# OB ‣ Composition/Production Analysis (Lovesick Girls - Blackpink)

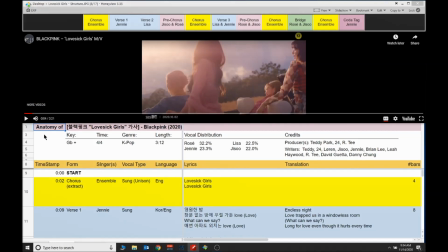(4:32)
So it's really interesting that the creators load up the beginning with a dreamlike teaser trailer to hook the listener right off the top, and 7 seconds worth is just enough to do that. Let's listen to verse 1.
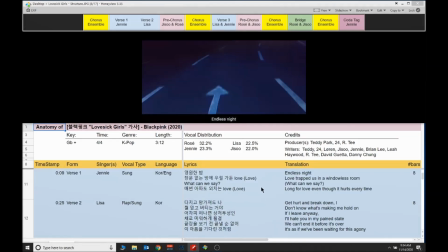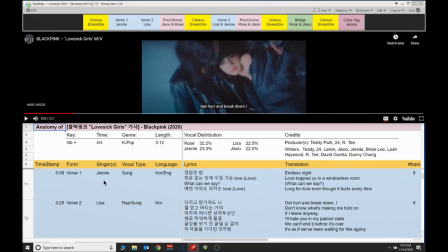(5:05)
This section is very straightforward. Here we have Jennie singing in a combination of Korean and English, backed by a simple texture of synthesized guitar, a heartbeat-like bass kick drum thumping on beats 1, 2, 3, and 4, and just a hint of tambourine.
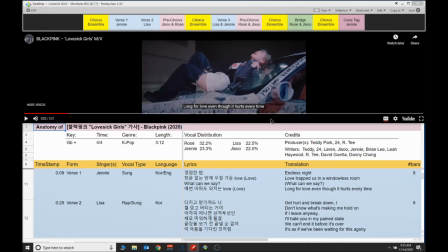(5:24)
This video cue is complementary to the lyric, and the graffiti-strewn car emblazoned with "You and Me Forever," emblematic of her supposed relationship, which has clearly crashed. Jennie's vocal quality matches the lyric and imagery.
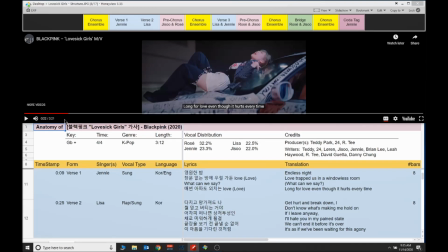(5:41)
It's very strained, the distress and anguish clearly evident in her performance. You can really hear that particularly well when she sings the word love. It has a rising, twisted upward trajectory.
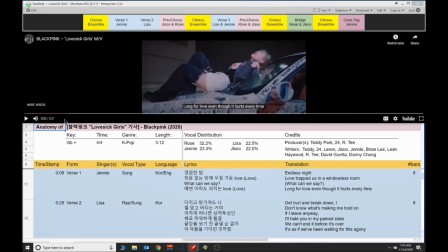(5:58)
Notice too is that her breath intakes are very forward and prominent in the mix. That nuanced drum fill is a terrific transition element too.
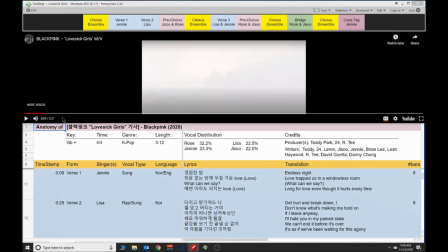(6:08)
Let's listen to this performance again, and we'll continue with Lisa delivering verse 2.
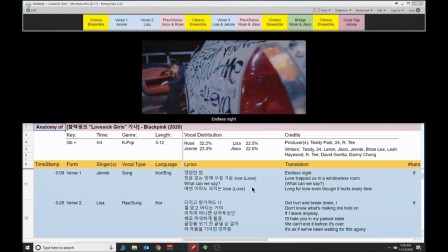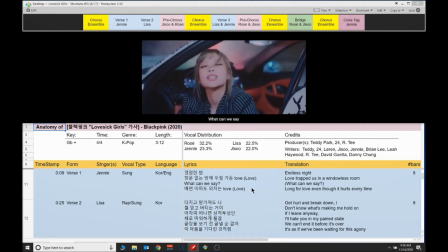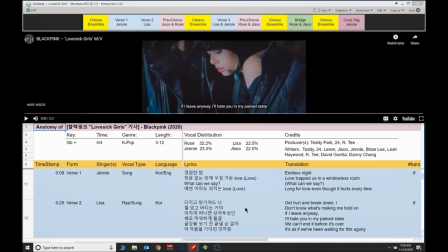(6:38)
The accompaniment for this new lyric section retains the instrumentation of the previous verse, except it adds texture with a new filtered bass guitar that outlines the root position triads of the harmonic movement.
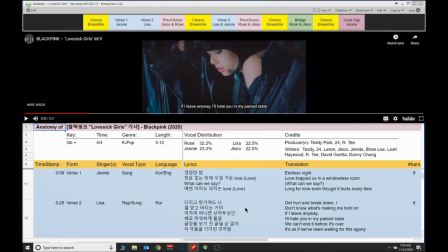(6:55)
But what is more striking is Lisa's very rhythmic and monotone vocal. She's singing very low in her register, a precise delivery of triplets,
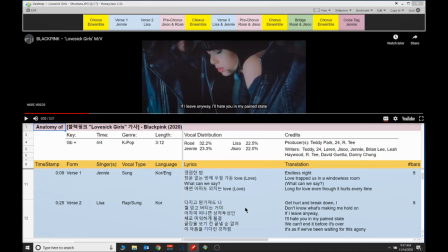(7:10)
two short phrases that are then elongated into a fuller sentence. I just love her delivery. It's so clean and crisp, yet still so musical at the same time.
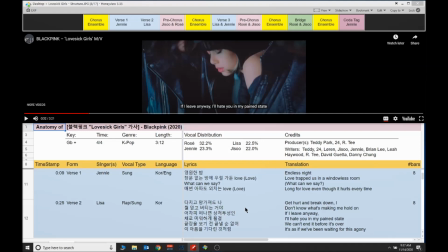(7:28)
Listen too to that tiny vocal fry, which sounds somewhat like this, that she adds to those first two phrases, a very nuanced treatment there. Let's listen one more time, and then we'll continue with her next 4 bars.
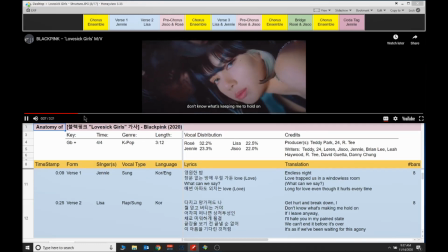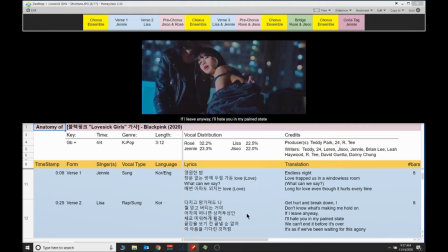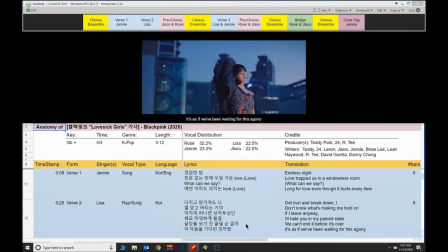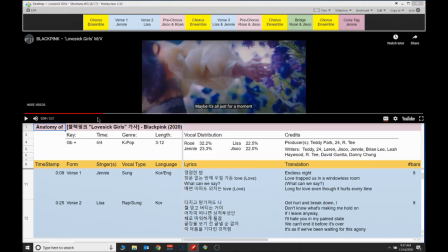(8:02)
Here Lisa continues, utilizing more of her singing voice in a slightly higher, less dark register.
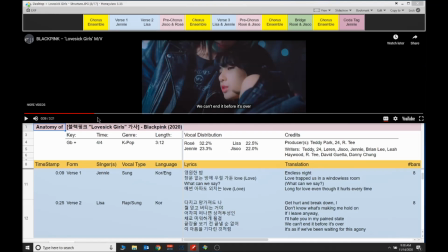(8:09)
The video shows this too. Initially Lisa, black jacket on black jacket,
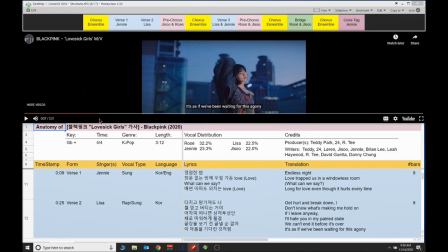(8:15)
but later brightens slightly as she stands out like a glimmering golden star against the bleak backdrop of an uncaring cityscape. I like how, within just a few 8 measures, the producers have captured 2 differing vocal qualities with the same singer.
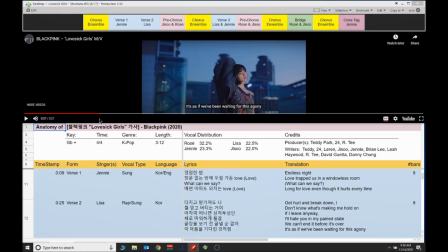(8:33)
And again, I just love how incredibly rhythmic this is.